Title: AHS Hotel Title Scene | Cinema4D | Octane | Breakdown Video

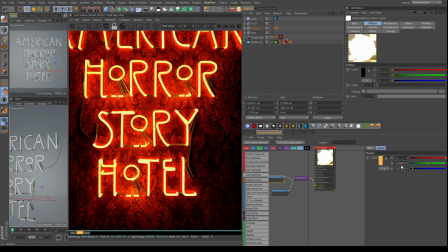Is just I have increased the decreased the saturation a bit, because again the O is a smaller model, is a thin model. It is used 1 centimeter is used over here rather than 3 centimeters. So it was giving out more kind of brightness. So reduce that. I have to decrease the saturation a bit.
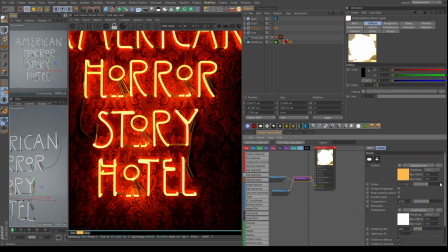I didn't play with the I think I didn't play with the power that much in this scenario. So I just played with the saturation to give this same kind of look and feel. Otherwise it was getting overblown and exposed.
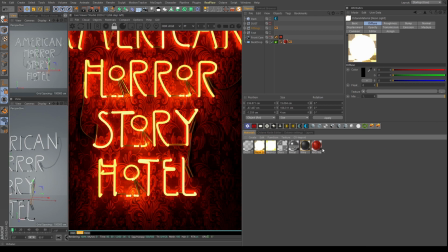So I removed the saturation from there. So now let's coming to the main thing, like the wallpaper, the backdrop wallpaper.
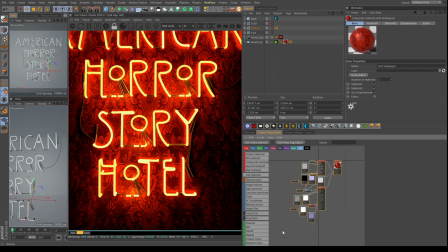So this is a composite material. I'm sorry, this is looking like too messy. So what I will do is auto range. Yes, and I will just increase the size of this. Yep.
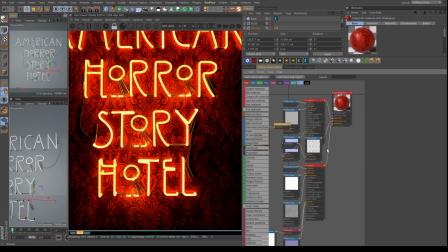Like this. So what I did was we have this composite, the blend material or something you can say,
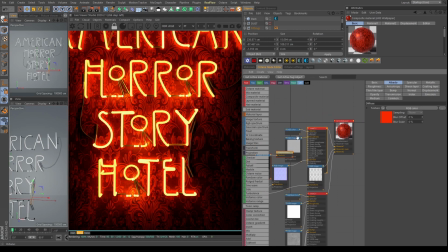and in that material I added a basic sub material, and sub material is having this red color, which is the main color. When the red color, this red color is going to be this lines and everything,
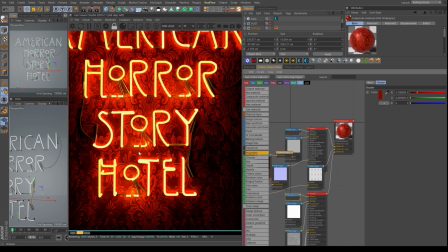and this red color is going to be the back this back color, or the darker color inside the wallpaper. The image which is driving this whole wallpaper is just a simple image. You can see this. This is a image.
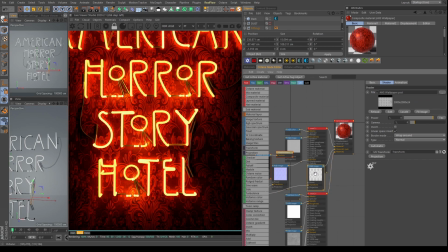I will show you. This image is simple black and white image. I found it on the internet. You can just go and search vintage wallpaper and everything. I got many colorful images. I just put in Photoshop and just use the what do you say, black and white filter,
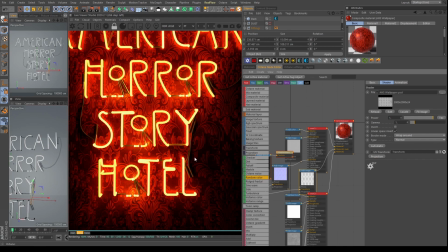then added a little levels and curves, and crunched it so that these highlights, these main things are going to be more visible. So what is happening over here is, I will just delete this thing so that it doesn't come in way.
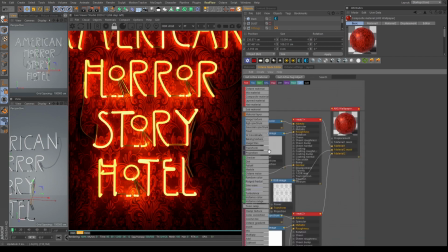Yeah, so in this we have created two basically sub materials which are like this is driving them,
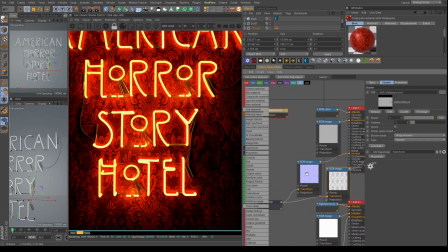and I created a normal map, and the normal map is put in this material, and yeah,
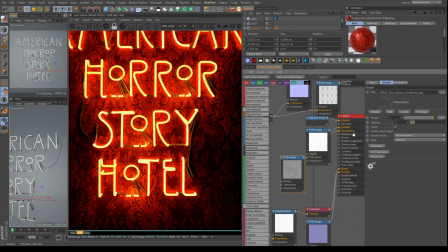the roughness is having, I wanted different kind of roughness so that my texture looks like it's like not the flat kind of wallpaper, a very new wallpaper. I didn't wanted that because I had this dust going on the fittings.
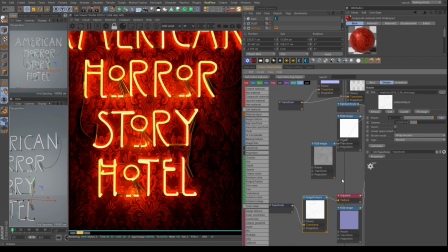So what I did was I created this bump maps, different. There's a very good bump map from Polygon.com, scratches. So I use this and added in the bump. So we are seeing the normal, see the scratches going on over here. All the sides of the wallpaper, the scratches are going on.
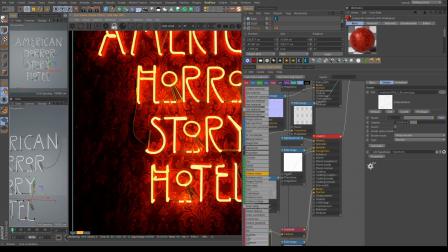So these scratches on the top and on the sides, these scratches are made from this texture.
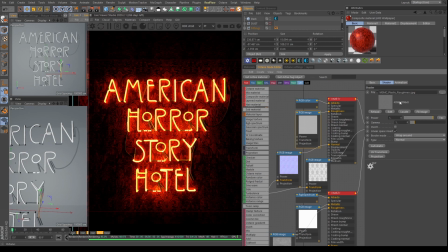And the roughness I added, roughness is there also in this first material also.
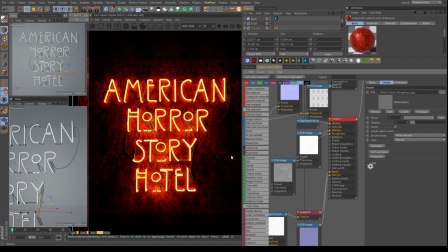So all these comprise to make this whole material. So I will show you what I did in the Photoshop also,
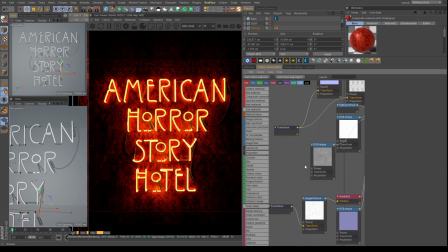but this was the basic gist of me creating this whole what you say
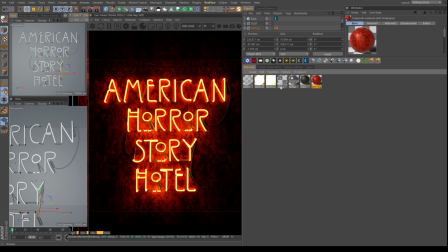wallpaper, how I did this and everything. So basically that's the only lighting which was affecting the scene, and this is the only lighting which is affecting the scene. You can see there's a darker HDRI just to create a darker environment.
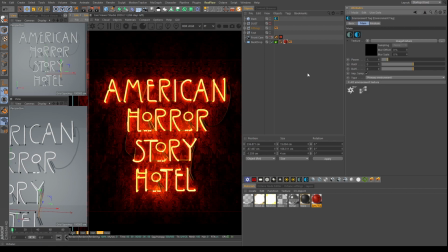There is no HDRI or anything going on because obviously you want a dark look, you want a grungy look, so I don't want to put any other light which is going to affect my this nicer scene, nicer lighting going on. So to have this, now you can see I can do one thing.